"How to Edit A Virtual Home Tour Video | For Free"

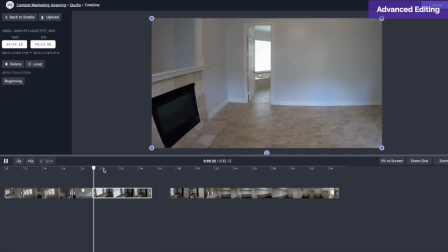260s
And I would jump cut to a place where it's stable.
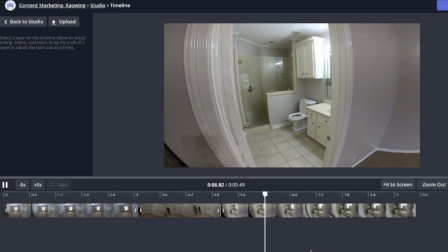264s
Now this shot, he sort of pauses and goes a little bit slow, but then his momentum picks up.
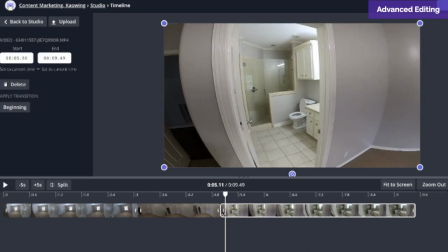269s
So I want it to start right as that momentum is picking up. So I'm gonna trim a little bit of this.
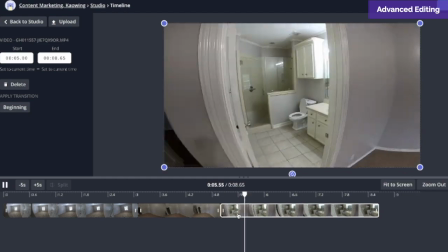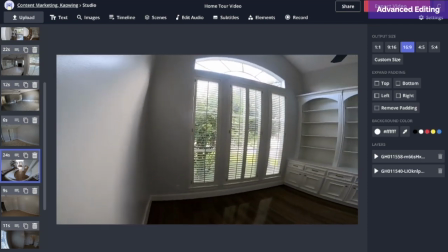282s
Now this shot here, we're not really getting a lot of information because we're kind of just seeing that blank wall.
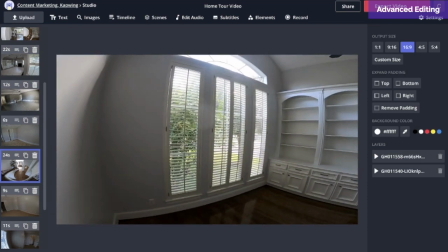286s
So I'm gonna cut some of that out.
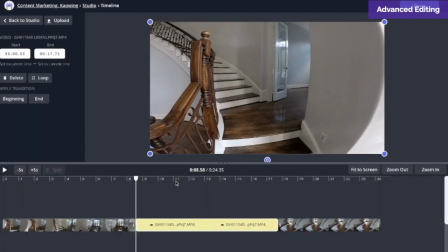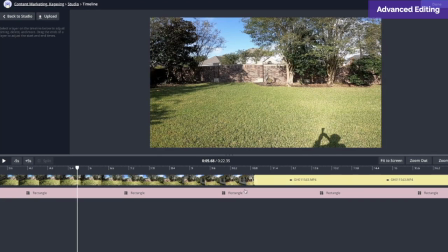294s
Here, you'll notice that the realtor's shadow is showing. It's not terrible, but it's a bit distracting.
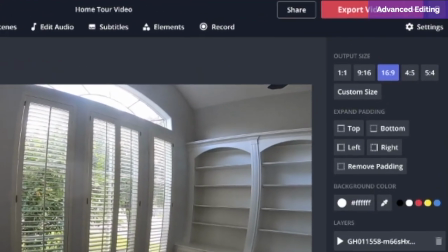302s
When you're finished, click the red export button up in the corner. All right, and this is what the final video looks like.
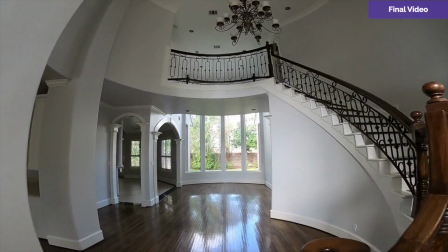312s
Nice establishing shot, slowly entering in the house like you were actually walking through it.
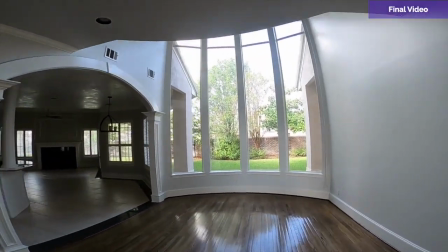317s
It's one nice continuous shot.
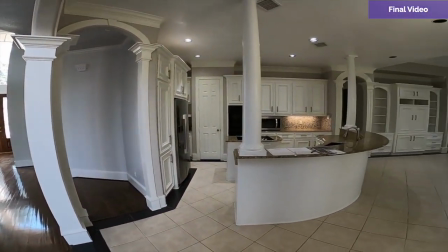322s
As we enter the kitchen, it would be really nice to see some close-up shots of the fixtures and amenities.
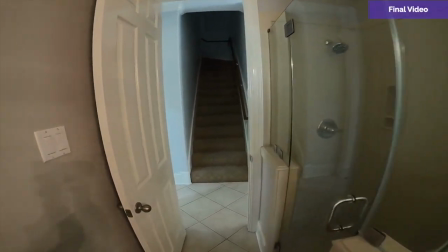332s
And here, this is a bathroom kind of behind the kitchen,
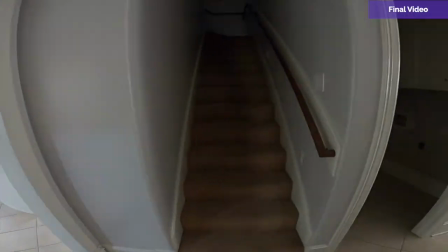335s
so I really like that the footage kind of connected you to the place by showing you what's inside and outside of the doors.
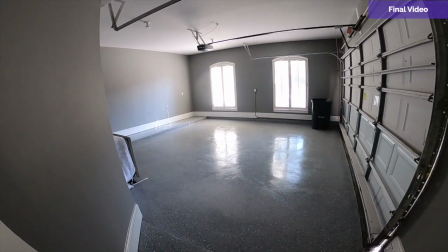343s
That way you get a sense of the space. Here they have two separate garages.
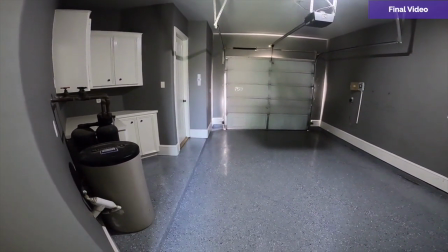349s
It's like a total three cars can fit. So here's the second one, but I thought the footage might be a bit confusing, so I added this shot so you could get some sense of space.
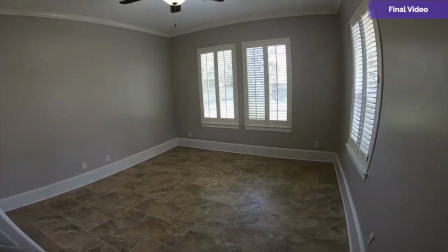357s
More bedrooms.
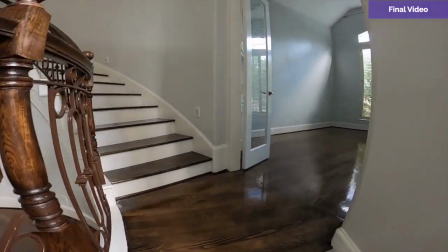363s
Walking up the stairs.
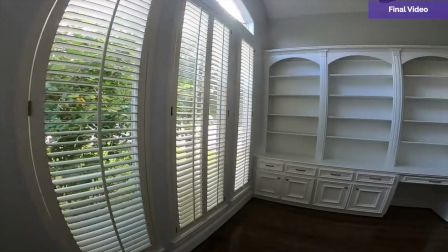368s
There's a lot of wides, which is nice, especially these built-ins,
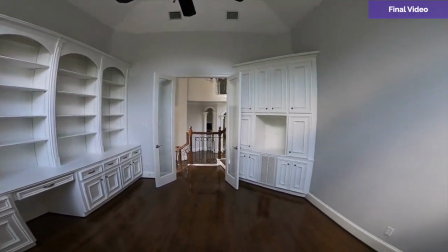372s
but might be nice to show like maybe one close-up shot of the fixtures or something.
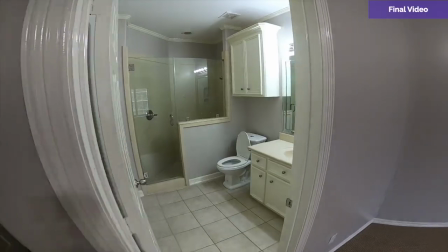380s
For this music, I picked something that felt kind of current and modern and also very inspiring and exciting,
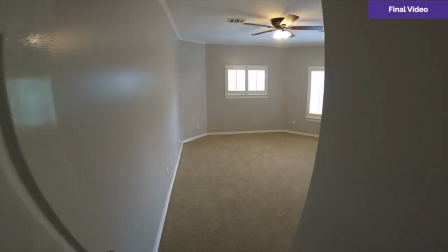388s
but you know your audience really well.
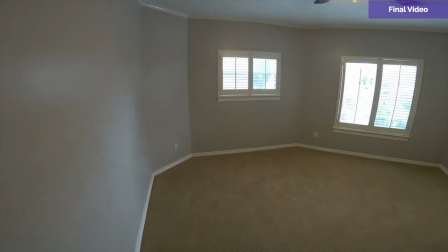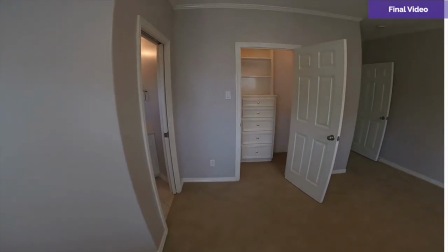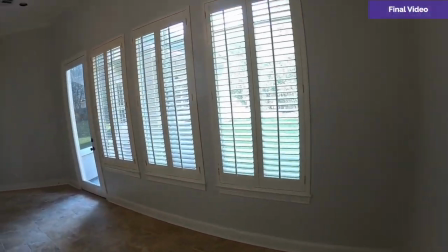400s
How long should your shots be? Kind of depends on how much information is in them.
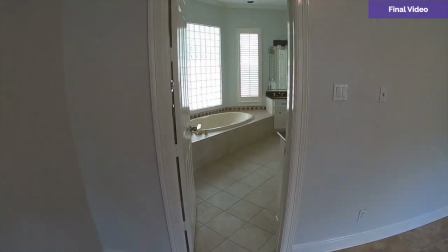406s
A lot of things to look at, you wanna keep it a bit longer,
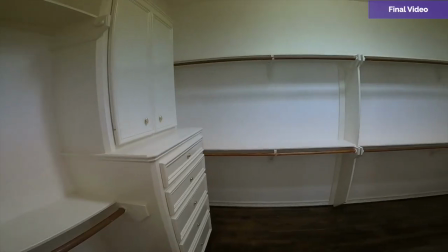409s
but maybe you're trying to do a sequence where you wanna make really short cuts because you're trying to show like all the little features like the faucets,
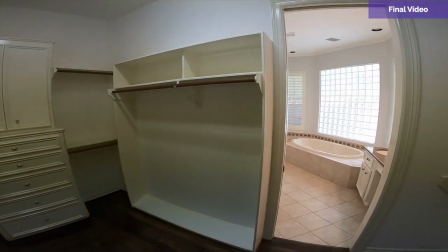416s
the cabinets, the double ovens, those kinds of things can be kind of quick.
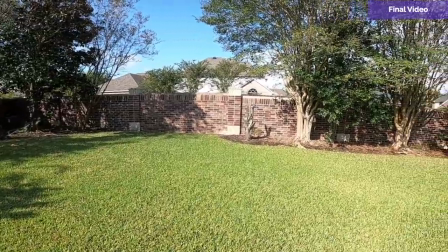421s
It's also nice to have a mixture of shots that move and pan like this and shots that are also really steady.
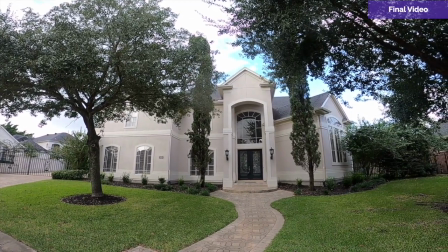430s
Round it back out. Great tutorial, subscribe to our YouTube channel.